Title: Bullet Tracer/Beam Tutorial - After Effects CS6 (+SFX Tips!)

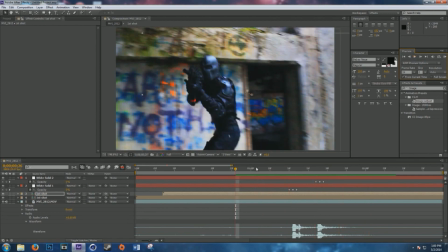[12:29]
And then you can go in, render this out, and add your sound effects, and it'll look a little something like this.
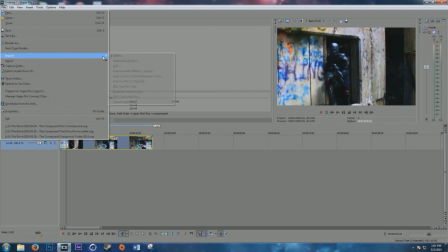[12:34]
Okay, so now that we have our shot imported here, we don't have any sound effects since we did render this from After Effects, so I'm going to have to go in and find the original shot and layer that
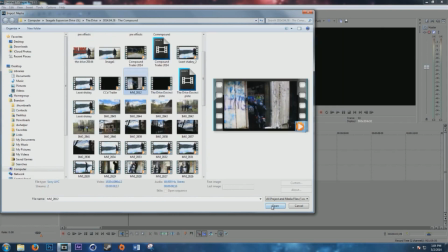[12:42]
sound effect over it. It's this one right here. Okay. Now we can go in.
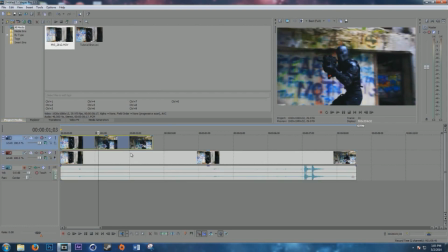[12:48]
There it is. So, again, we can find the muzzle flashes. I think that's the first frame where it starts emitting.
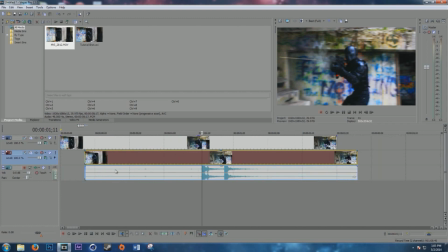[12:56]
So we'll go ahead here. Line this up perfectly right there. Shorten this to line that up.
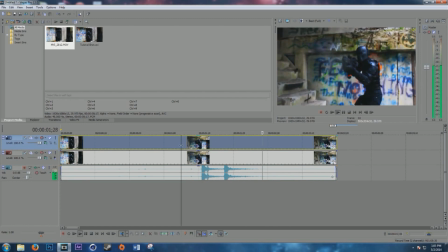[13:03]
So, when you play it, that lines up good. Turn down the attachment just in case.
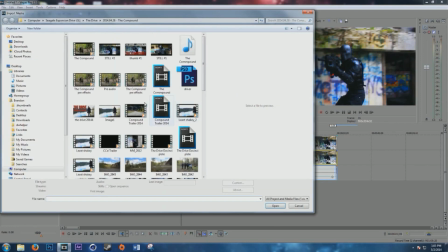[13:09]
And boom. Alright, then we'll go and import your sound effects of choice. Quick tip here, if you want good sound effects, layer the shit out of them.
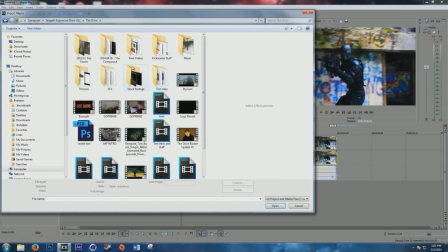[13:16]
So, I don't just have one sound effect, I used a few. These are my sound effects.
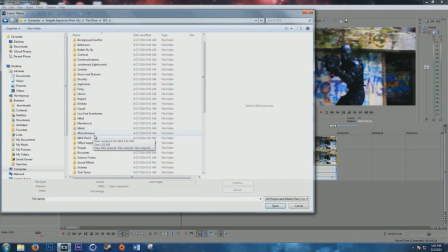[13:22]
Do you see all this? These folders are filled with sound effects. So we'll go down here to weapons. Actually, we'll go here. Use either this one or this one.
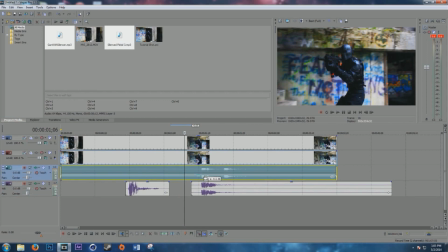[13:34]
Okay, it was definitely this one. So we'll go ahead and turn this down a little bit, but then we'll add this.
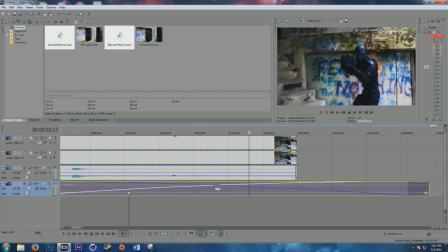[13:40]
We're going to Control CV, and we will turn it down.
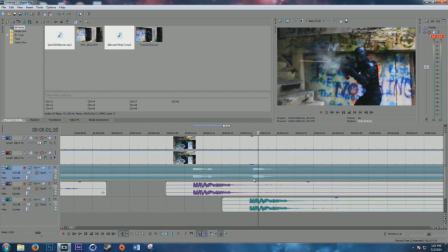[13:45]
Obviously, this depends on if you have Sony Vegas or not. I'm sorry for Mac users that don't have Final Cut Pro or Adobe Premiere.
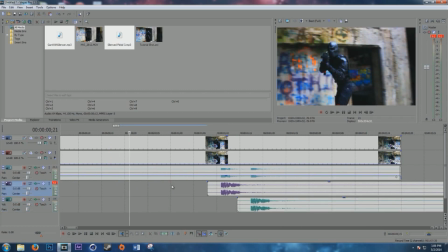[13:55]
We'll not use that one because that's a stupid sound effect from Modern Warfare, so that's...
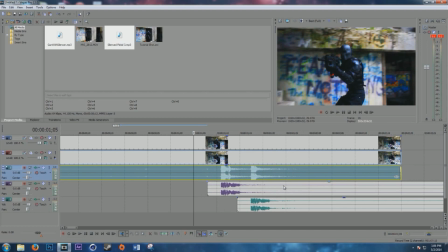[14:02]
And if you add... If you keep in, so we can actually cut these right here, delete that,
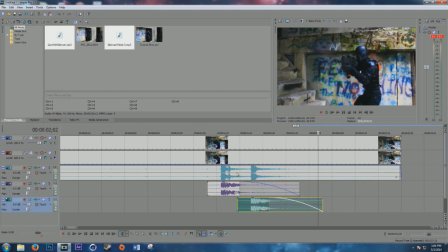[14:08]
and start fading them out right as the shot happens, and then we hear more of the actual sound effect echoing through this room,
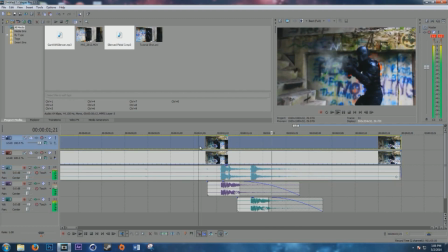[14:15]
because this is the abandoned concrete plant, so... You can kind of hear the natural echo in this room, and it kind of sounds a little hollow and a little better.
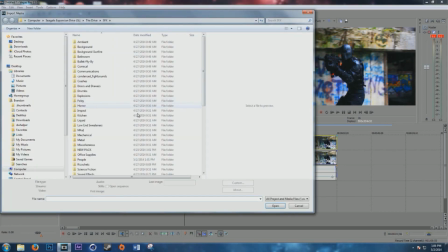[14:23]
A little more true to the shot. And then we'll go and import some more. We'll go condense fight sounds.
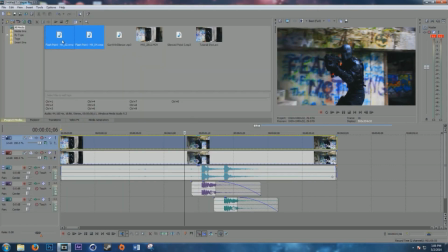[14:28]
We'll hit two of those. So these are some punches.
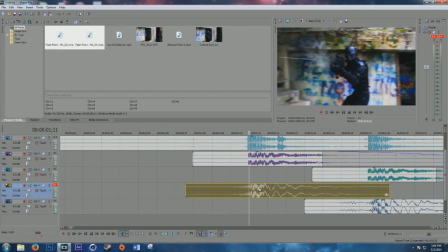[14:38]
So we'll go, first one is about there, and the second one, put it right there.
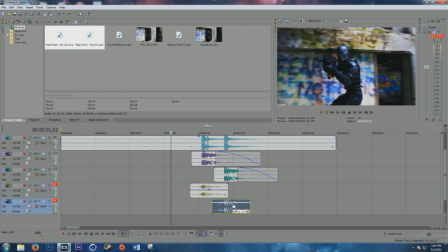[14:43]
So, gives it a little more punchy effect. So maybe tone this down a bit.
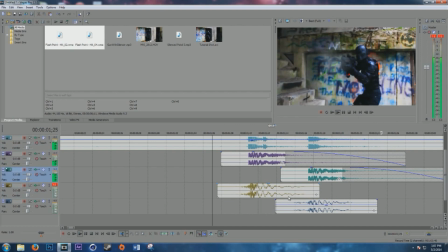[14:50]
A little more. Maybe cut this off right there. Yeah, so you can kind of hear that bass. Gives a little more effect. Boom.
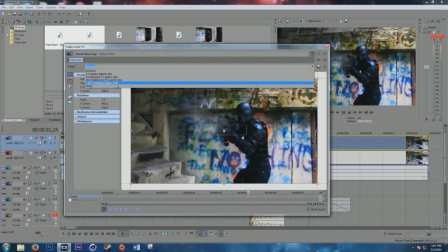[15:01]
And then we can go ahead and, you know, add something like some title bars to this. Move this up like that to keep me in shot.
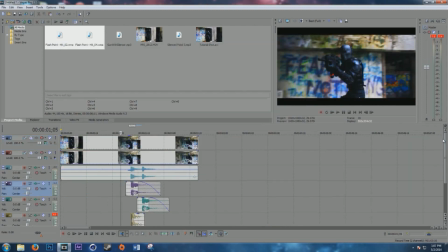[15:09]
And so here we have the final product.